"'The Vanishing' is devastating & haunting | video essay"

Saskia has been snatched. And at around 25 minutes in, we enter act two. This act opens with the bad guy, Raymond.
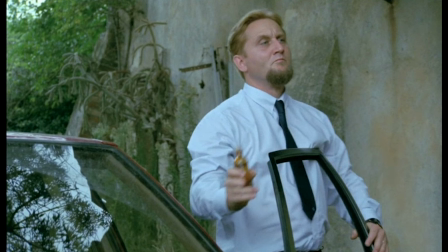[8:27]
I was gobsmacked. Is it god smacked or gobsmacked? I was gobsmacked.
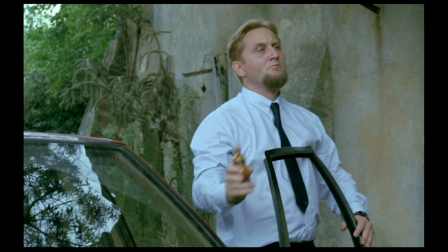[8:33]
Somehow, I never heard this movie follows the villain, that we're seeing the villain's point of view.
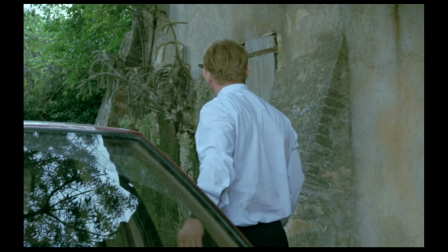[8:39]
Once again, this decision to tell the story this way is brilliant.
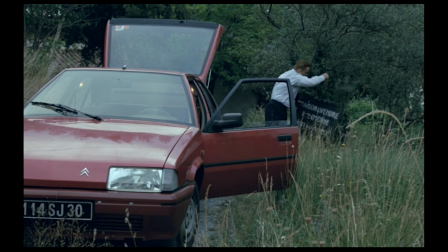[8:44]
He is not a boogeyman in the shadows. He's a family man that we can assume takes pleasure in doing bad, horrible, terrible things.
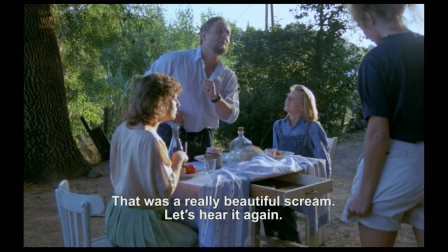[8:52]
He is methodical. I think the screaming scene with Raymond and his family is a master class in building tension.
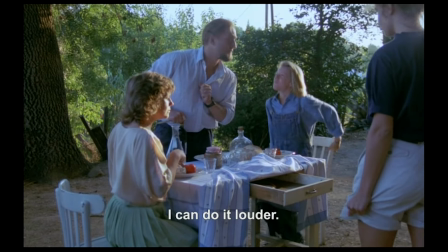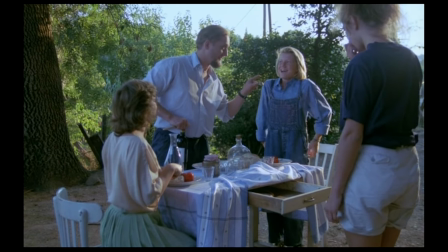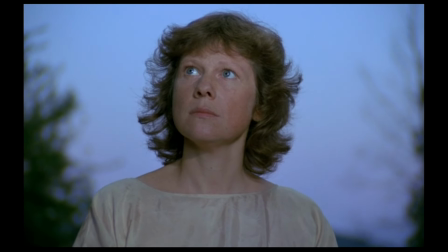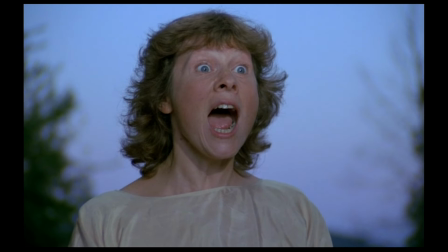[9:20]
how the pieces are given to us when we put together what raymond is doing which is
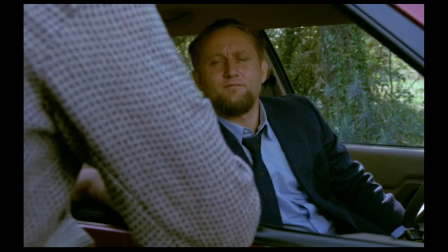[9:26]
testing this house he just bought to see if it's a good place to bring his victims it is disturbing
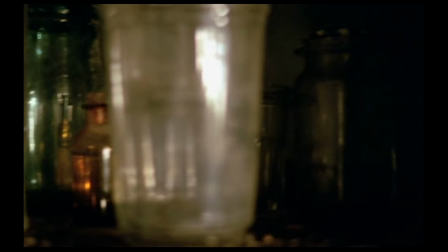[9:35]
raymond tests the effectiveness of chloroform at first i was unsure if we're seeing the actions that led to
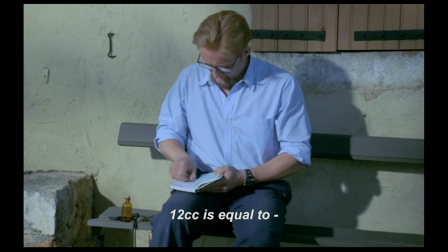[9:42]
saskia's abduction or if raymond has already taken saskia and he's trying to perfect his next crime,
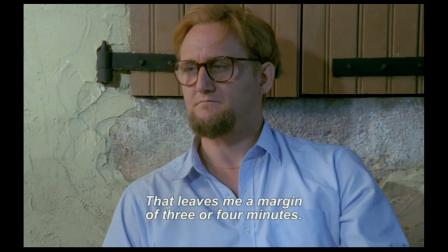[9:49]
his next abduction. This uncertainty forces you to be an active viewer.
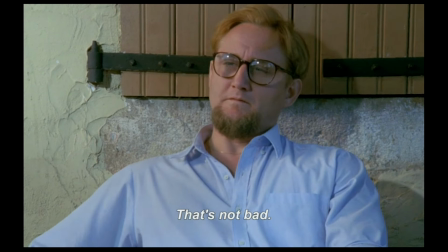[9:54]
You're trying to decipher timelines. I did come to understand that Raymond's preparations, the buying of the house in the country, testing the chloroform, that all of this occurred before Saskia.
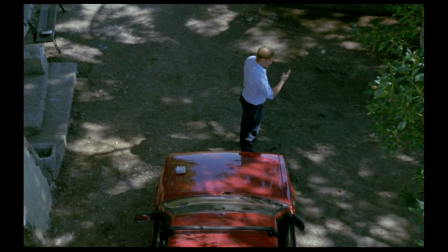[10:06]
Raymond times how long it would take to get a woman in his car and make her unconscious and unable to fight back.
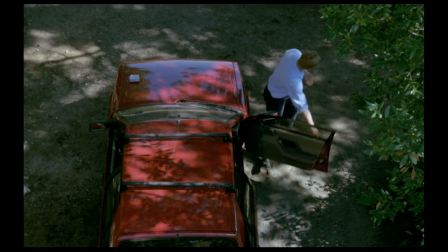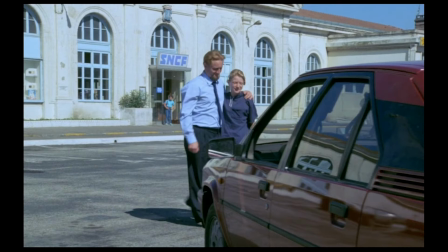[10:24]
The very next scene is him picking up his daughter from school. Just the way he leads her to the car, his hand on the crook of her neck, it's enough to make you uneasy.
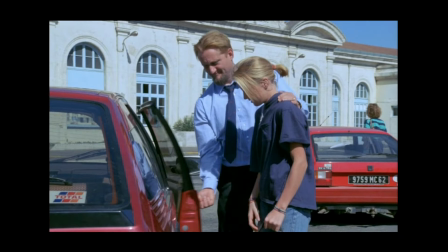[10:32]
And it's because it looks familial, chivalrous even. But he's in control. He's guiding her. She can't really get away from him. We know he has ulterior motives.
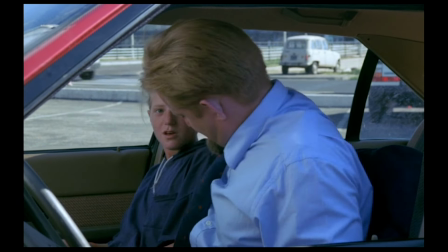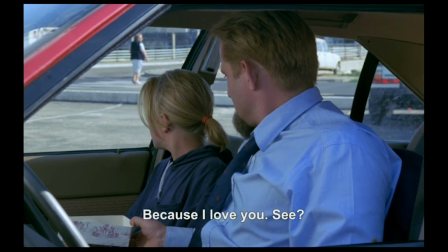[10:48]
But he can rationalize it so well and so quickly. That's the true horror. and not only could he rationalize it but
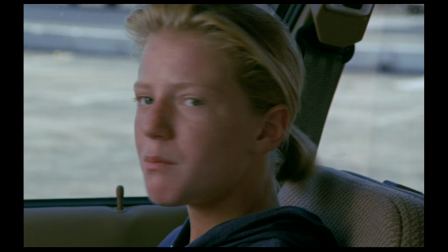[10:57]
the victim his daughter we can imagine being in her position and how
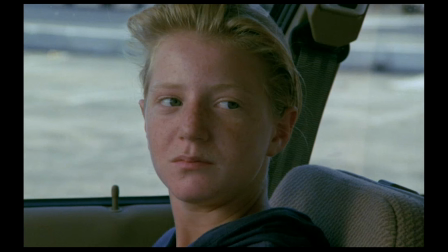[11:01]
you would rationalize it to yourself like this is your dad maybe it's a little bit
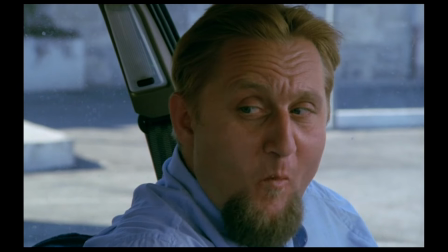[11:06]
uncomfortable but he's not trying to harm you you you wouldn't think that 40
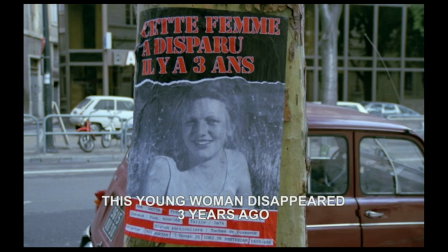[11:11]
minutes in three years have passed we see the passage of time because Raymond has baby bangs now We're now with Rex.
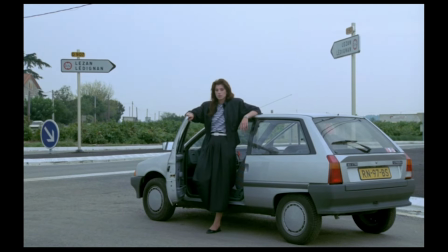[11:18]
He has a new girlfriend who is, you know, very beautiful. But he's haunted by Saskia's disappearance.
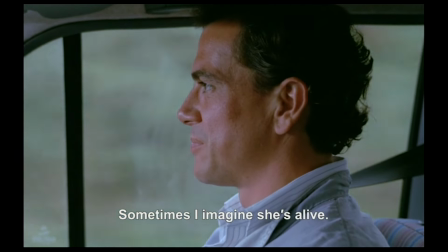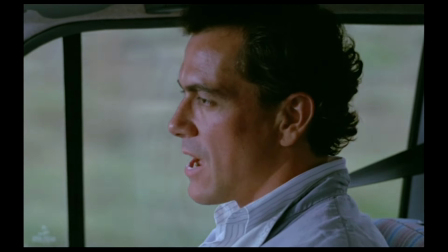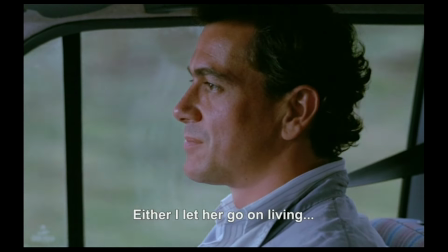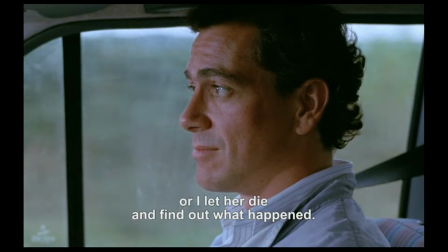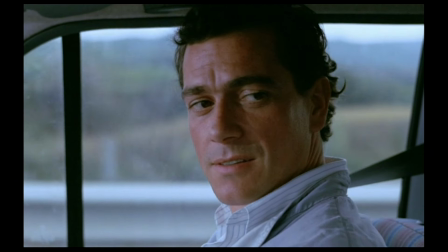[11:51]
Which is a really heartbreaking sentiment. What is better, the truth, to know the truth, or to live in a fantasy, in denial?
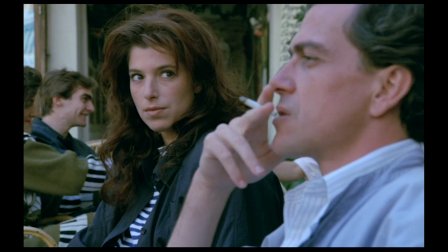[12:00]
He's been getting these postcards from Sassia's killer. They're toying with him, asking him to come meet, and then never showing up.
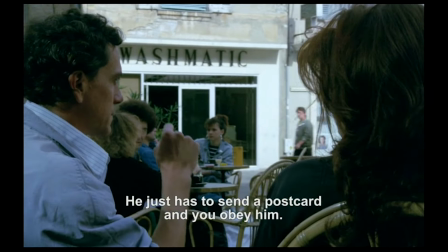[12:07] You have to send me a letter to your mind. What do you find?
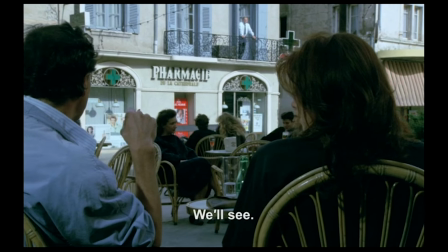[12:15] We'll see.